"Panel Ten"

However, unawares, he is addressing a question first posed by Vuceur in Towards a Philosophy of Photography, more than 20 years earlier, is a photograph a consumer item like a shoe.
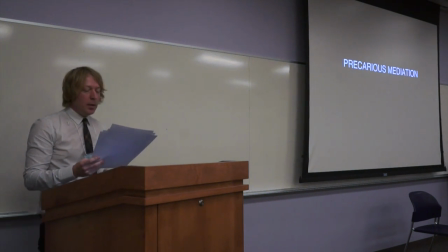This through the processes of precarious mediation, the deliberate scuffing of brand new cinematic shoes, that Adieu au langage constructs its images as something other than the shoe as consumer item for the cinematographer,
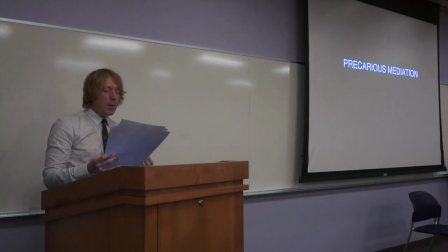or as technical images for flusseur. In doing so, Godard moves toward a realization of Alexandra Stroup's model of the camera stylo, the camera pen,
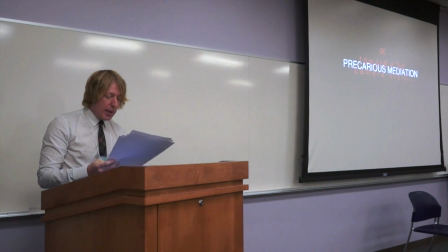the camera as an artistic tool and technology capable of cinematic writing as linguistic reinvention.
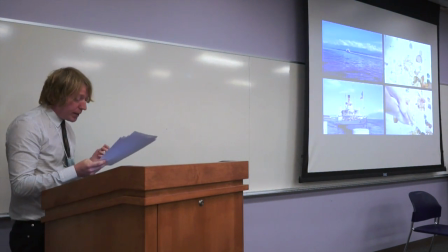If Godard provides us with some high definition images,
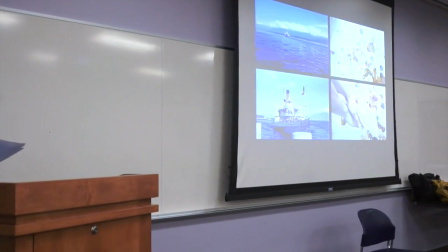precise, perfect, distinct, and rather beautiful.
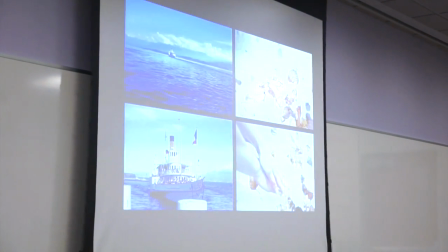They provide a counterpoint to those images that come to overpower them, be they imprecise, imperfect,
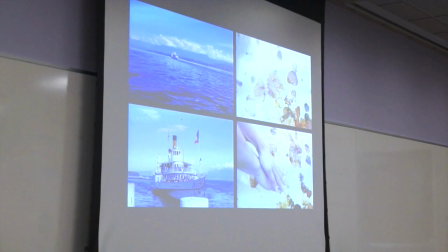indistinct, or fuzzy in Jordan's terms, or rooted in obscurity rather than clarity in Kristen's terms. Adieu au langage embraces the very limits of technology, the inherent flaws of its imaging devices,
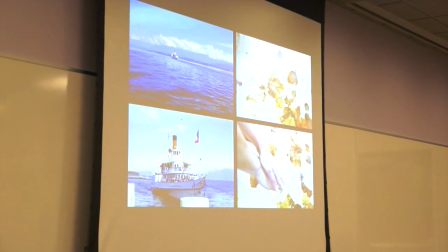embracing the realm of noise rather than signal, and of the imaging that arises out of underexposure,
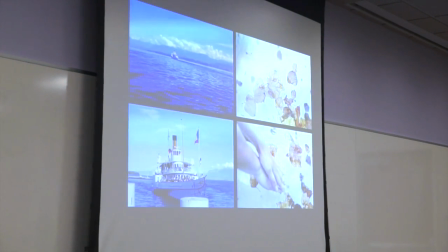overexposure, and countless other variations.
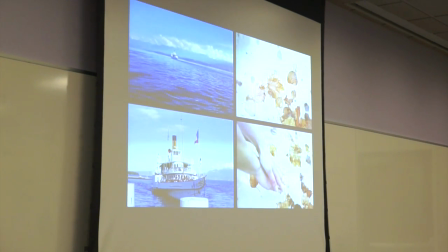Its precarious aesthetic resides in this rewiring,
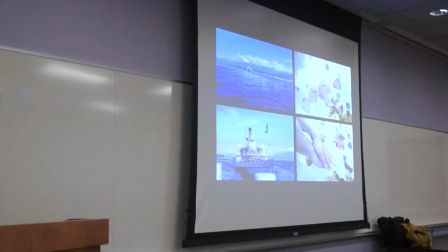or reprogramming or reorienting of the familiar or culturally or technologically determined applications of its imaging devices,
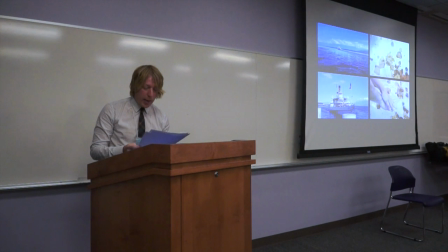their hardware and software. In seeking instead a precarious aesthetic, we witness images that are blurry,
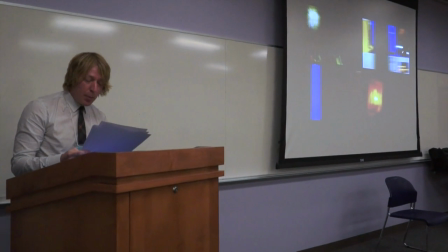noisy, subject to deliberate or inadvertent glitches and other disturbances.
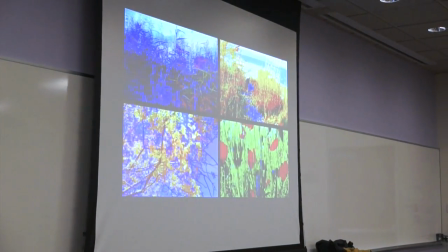We witness images that are saturated well beyond the industrially standardised field of colour balance,
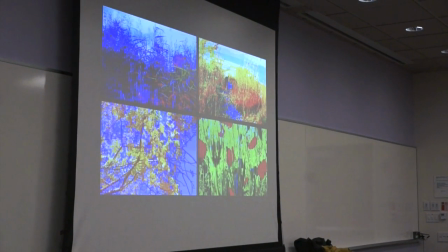or of the type of technical image that automatic settings and controls would produce, which are overridden here in order to construct colour,
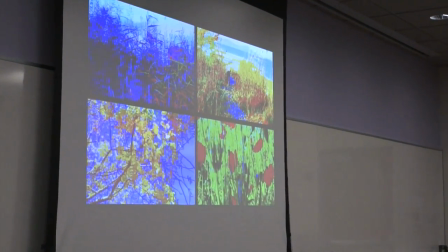is itself a means of providing depth in a three-dimensional image, witnessed here in 2D.
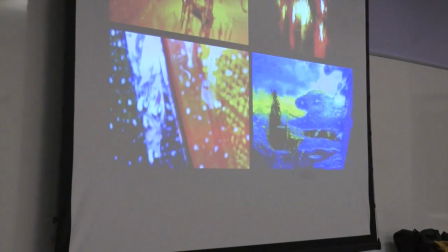images that are shot through both glass and water,
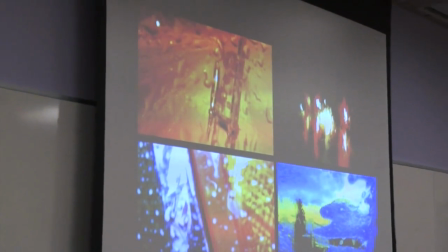providing a double refraction, abstraction, distanciation,
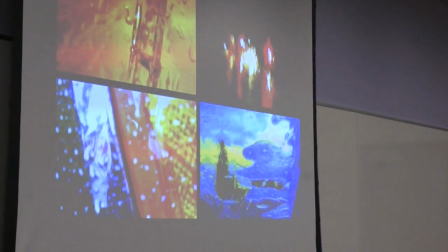as well as again providing layering of depth that itself
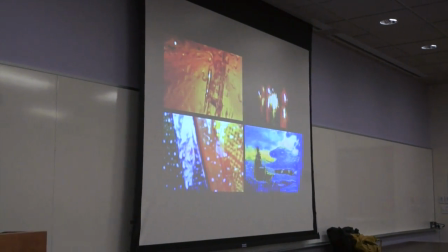becomes the object of our gaze when that gaze is indeed a 3D gaze.
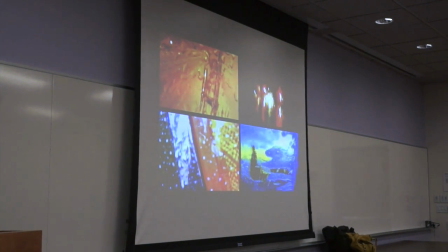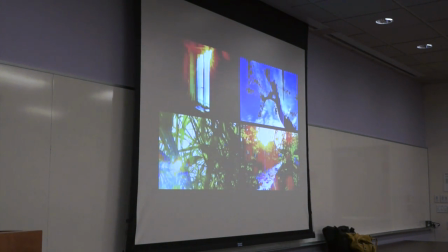Images that explore depth by way of the inherent imperfection of the photographic lens and the
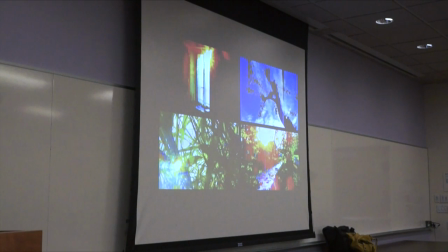processing of the image in terms of the flare that arises from the diffusion of light that occurs when its source is filmed directly.
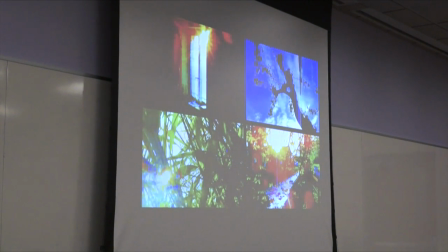And here, a resonance with Amy's talk from yesterday.
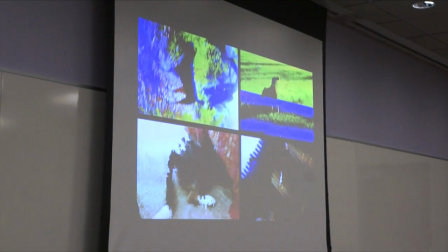And images of Godard's own dog, Roxy, here rendered via a series of glitches, again introducing inherent imperfections as a source of interest, not least when rendered in 3D.